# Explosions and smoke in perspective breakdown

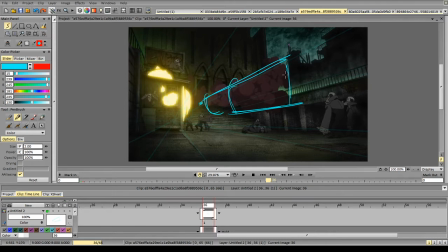So it's essentially going out like this. Again, if you look closely, it is essentially having just a little bit different vanishing point, but the volume keeps like this. And it creates a little bit of illusion of depth.
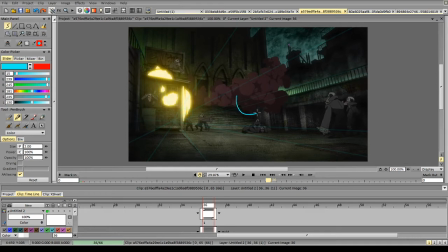And again, overlapping shapes, like these shapes are in front, these shapes are smaller and therefore look a little bit further apart, a little bit in the back.
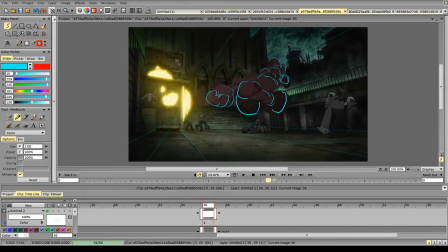These shapes are bigger, so you can imply volume and the distance from objects to camera with the amount of detail and the size of shapes.
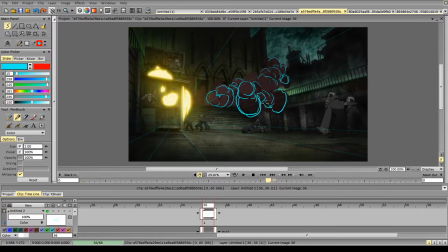So if you use mostly big shapes, no matter if it's shadow shapes or light shapes, it will look closely. It will look like it's closer to the camera. If you use smaller shapes, like I can go like this, and this will instantly make it like seem way further away from the camera.
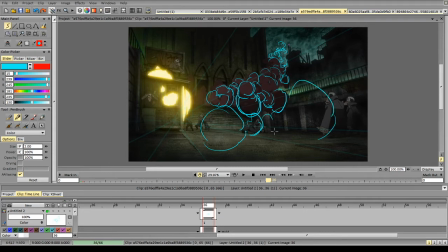And if I do it like this, keeping the perspective in mind, keeping this vanishing point in mind, then I can do giant smoke in perspective.
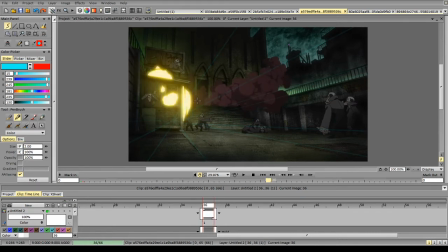Okay, so let's look at the explosion. So we have a build-up.
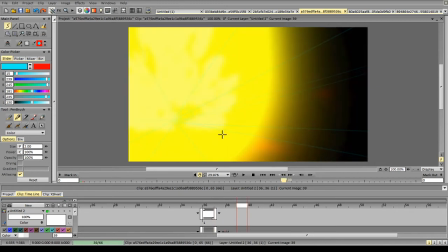It strikes through the building, slows down a bit. So fast start, slow down. Again, slow down with the flash. Then the rapid change of form.
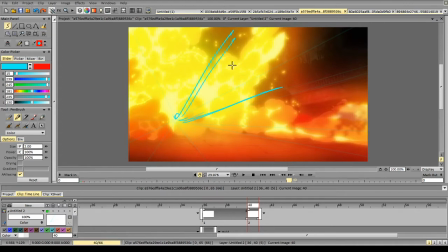And again, still remembering about this vanishing point. You see, it applies everywhere. So it gets a bit bigger here.
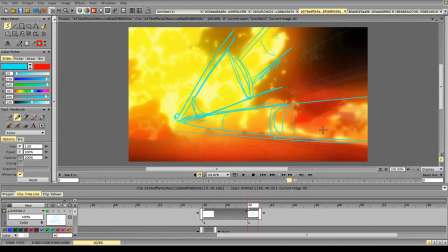This form is closer to the camera, therefore bigger. These forms are overall are divided into smaller forms.
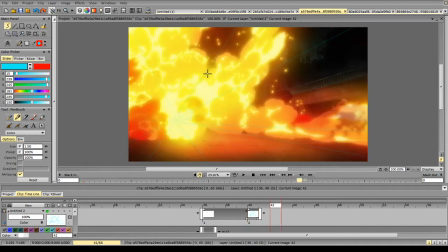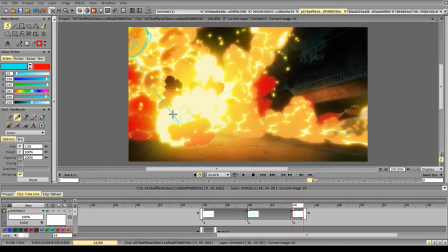Again, you see, we see that this part is closest to the camera because the way it is pointed, the way it is positioned, the size of it, and the perspective are aligned.
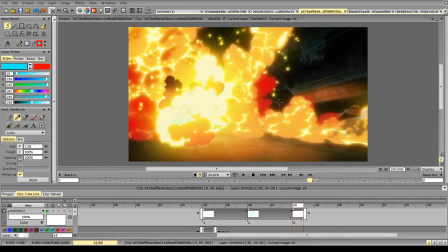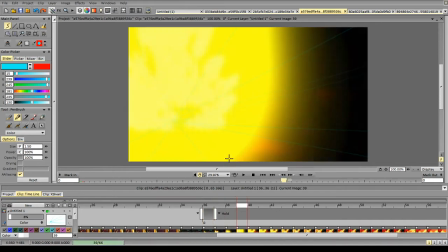And then again, remembered about all this perspective stuff.
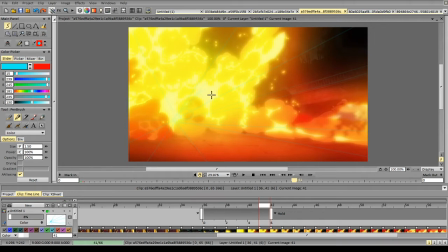So we see that the most apparently in this part of the explosion. So we have, if this is like this here, how big does it get?
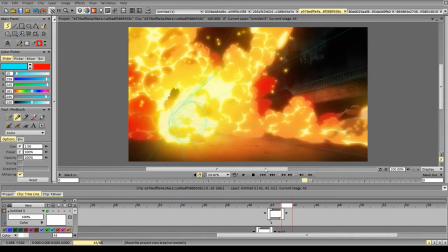Let's look. So it was like here. Then it goes this big.
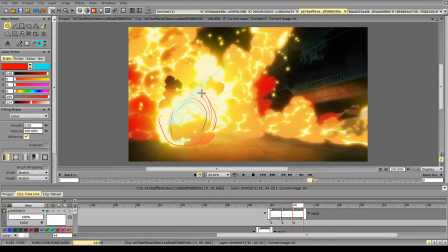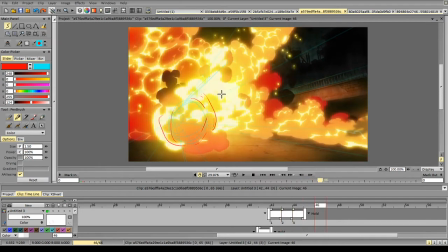Let's look. Slows down, goes this big.
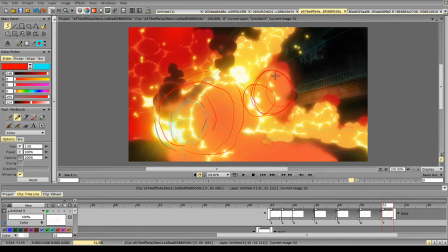Then this part going faster to the camera, then going a little bit to the side. And then when it gets to the camera and when this part starts building up,
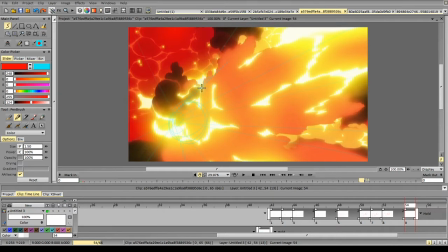we get a very fast, and again, this goes in perspective, we see that, and that's why we feel that it goes like just in front of us.